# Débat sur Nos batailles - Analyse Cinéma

les sujets sociaux dans sa société de vendeur dans une usine d'ouvrier et
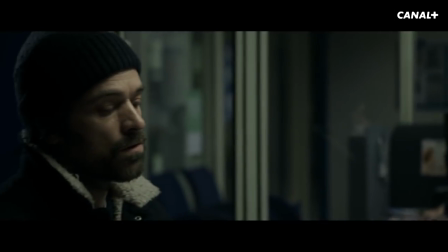[3:07]
d'un autre côté les problèmes domestiques avec à la fois ses enfants et sa femme qui est partie pour une raison qu'on ne comprend pas très bien enfin elle est partie,
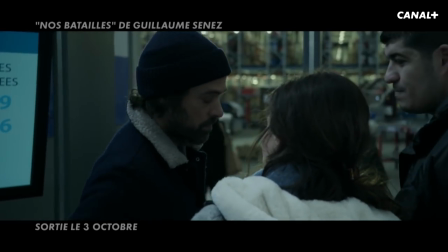[3:13]
elle a quitté la maison et en fait on voit de quelle manière scène après scène le monde s'organise autour de lui pour le faire plier les armes,
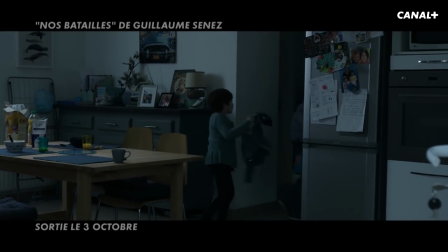[3:20]
ça veut dire être vaincu à la fois par la dépression être vaincu par l'absence et être également vaincu dans ses idéaux sociaux et le
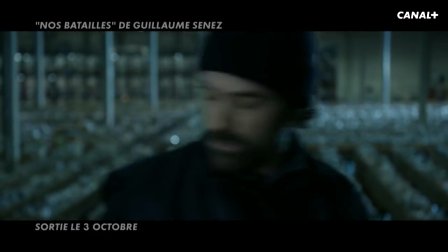[3:28]
film va organiser quelque chose à la fin que je ne révélerai pas évidemment mais qui est très fort mais c'est vraiment un film qui essaye constamment de nous montrer comment le monde nous abat sans cesse et c'est un très beau film contemporain il est ancré dans le présent c'est ce côté social, ce côté charge mentale du père qui se retrouve seul avec les enfants et c'est vraiment une belle moi je retrouve un peu Romain Duris du Péril jeune de Clapiche, de ses débuts il y a quelque chose vraiment de brut Laetitia Doche, encore, brille dans ce film-là donc voilà, tous les rôles,
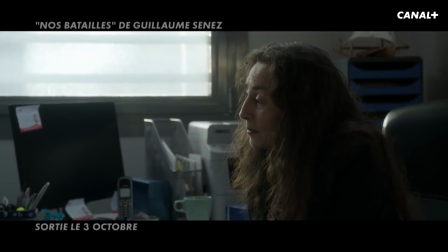[3:57]
leur calmi etc. sont assez fantastiques Moi c'est un peu mon problème moi je suis plutôt sur la ligne d'une des bras graniques,
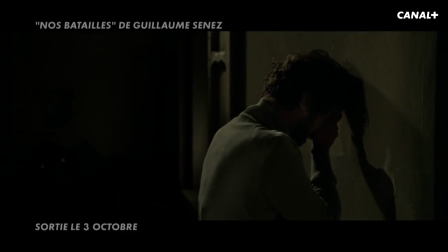[4:04]
je trouve que j'ai du mal à voir un film comme ça, social, naturaliste avec des acteurs connus, ils jouent très très bien mais moi ça me gêne en fait de reconnaître autant des acteurs Moi j'ai la scène où arrive dans le film Laetitia Doche, je vais te la montrer Non mais attends, on va la regarder et on la connait Laetitia Doche on est amoureux comme Marie c'est comme ça les magiciens alors on regarde
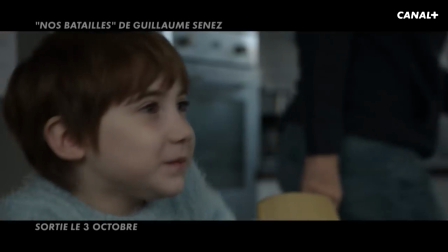[4:30]
on croit que c'est une scène comme tout à l'heure et sauf que regardez elle est là dehors évidemment elle est
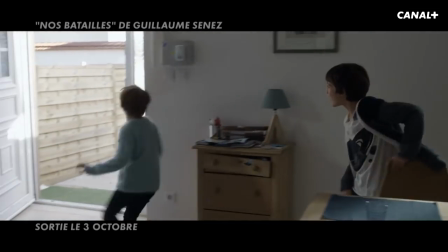[4:35]
excitée comme une puce la petite rose
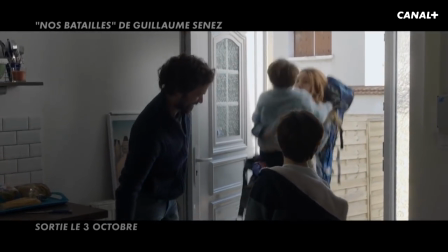[4:38]
et voilà et comment tout d'un coup Laetitia Doche va électriser le film elle est là évidemment au cœur
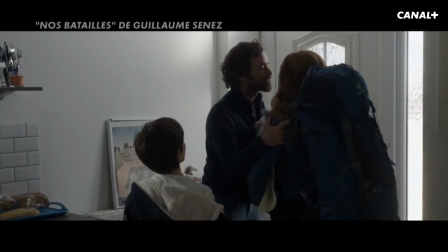[4:45]
au milieu du cadre et tout va changer dès qu'elle arrive évidemment ce qui est très beau c'est que c'est qu'un leurre évidemment ça
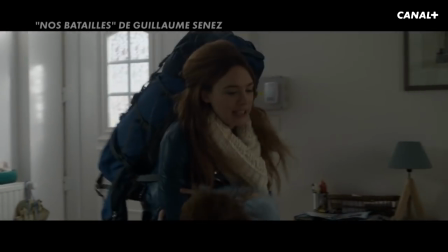[4:52]
change là tout de suite après ce soir la dépression va revenir la mère va pas être là mais tout d'un coup il y a un moment où il y a quelque chose qui se passe
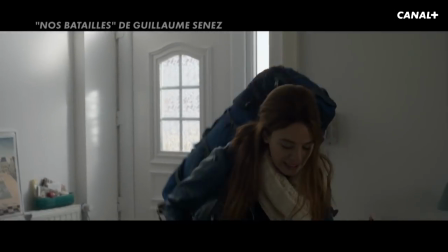[5:01]
tu veux un truc à boire ? j'ai bien un petit jus alors avec cette idée d'essayer de tourner en long plan parce
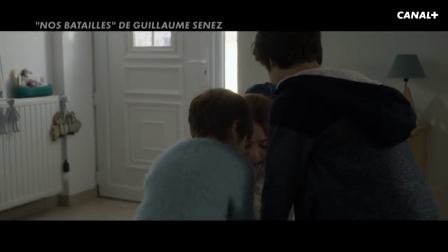[5:08]
que comme je vous rappelle on improvise les dialogues on essaye de donner de la place aux comédiens et en même temps il y a une deuxième caméra notamment avec
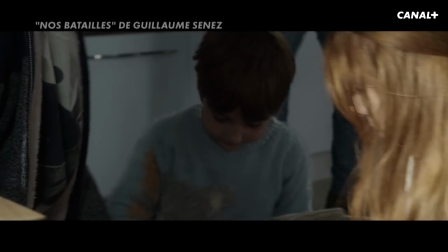[5:15]
des enfants parce que tout d'un coup s'il y a une expression à choper mais on ne pourra pas leur demander de le refaire.
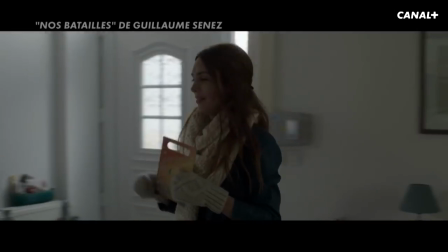[5:20]
Donc il faut avoir été là pour l'accueillir et le mettre au montage. Et le montage, il y a quelque chose d'organique qui se fait chez Sénèse pendant le tournage.
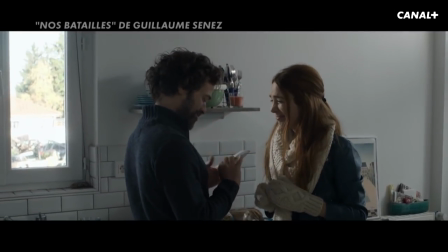[5:28] Alors moi, je te donne ça. Qu'est-ce que c'est ? C'est pour les adultes.
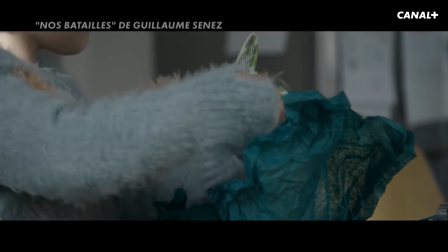[5:36]
Et ce qui se joue là entre le frère et la sœur, parce qu'elle joue sa sœur.
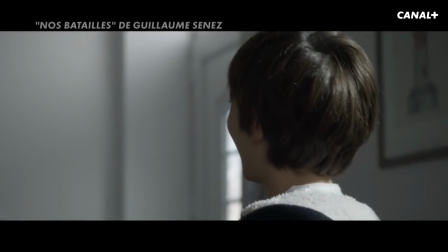[5:40]
Et évidemment, il y a la tentation pour cet homme de retrouver le couple avec toutes les femmes qu'il a à sa portée. Pas dans la dimension sexuelle, mais retrouver la figure du couple que ce soit avec sa sœur, sa mère, sa collègue de travail Je ne peux pas faire de mauvais esprit mais à part moment, ça traite quand même très sérieusement c'est comme si un homme découvrait la charge mentale de 98% des femmes qui travaillent C'est formidable que le cinéma le dise, Lili C'est le plus féministe des films Toutes les femmes, ils n'ont pas ça être appelées alors qu'elles sont très bossées Mais bien sûr qu'ils la découvrent et c'est très intéressant quand Frédéric dit on ne comprend pas bien pourquoi sa femme est partie Moi je trouve qu'on comprend très bien pourquoi sa femme est partie Ce que le film raconte très intelligemment, c'est comment... Comme il est en retard. Ce titre, nos batailles. Moi, je me suis sentie très concernée par ce truc. Comment le boulot de ce gars a tout bouffé dans sa tête, dans sa vie, jusque dans son pluma, à mon avis. Et comment ces batailles, qu'on doit tous mener à des degrés divers, comment elles sont imbriquées. C'est-à-dire que d'être une carpette à son boulot et d'être exploité, ça fait que tu ne vas pas être bien chez toi. ça fait que ta femme va pas être bien le film il est bouleversant il est hyper intelligent et je trouve qu'il ne nous abat pas et j'arrête mais nos batailles à l'arrivée et bien il se peut qu'on les gagne oui mais on a dû boire un verre en sortant tu vois et bien oui mais c'est la vie et bien c'est bien que le film t'as fait quelque chose il y a combien de films où on se dit il faut absolument boire un verre en sortant voilà et bien là on l'a fait d'accord mais parfois tu as besoin un peu de te décoller du réel nos batailles de Guillaume Senez avec Romain Duris c'est au cinéma.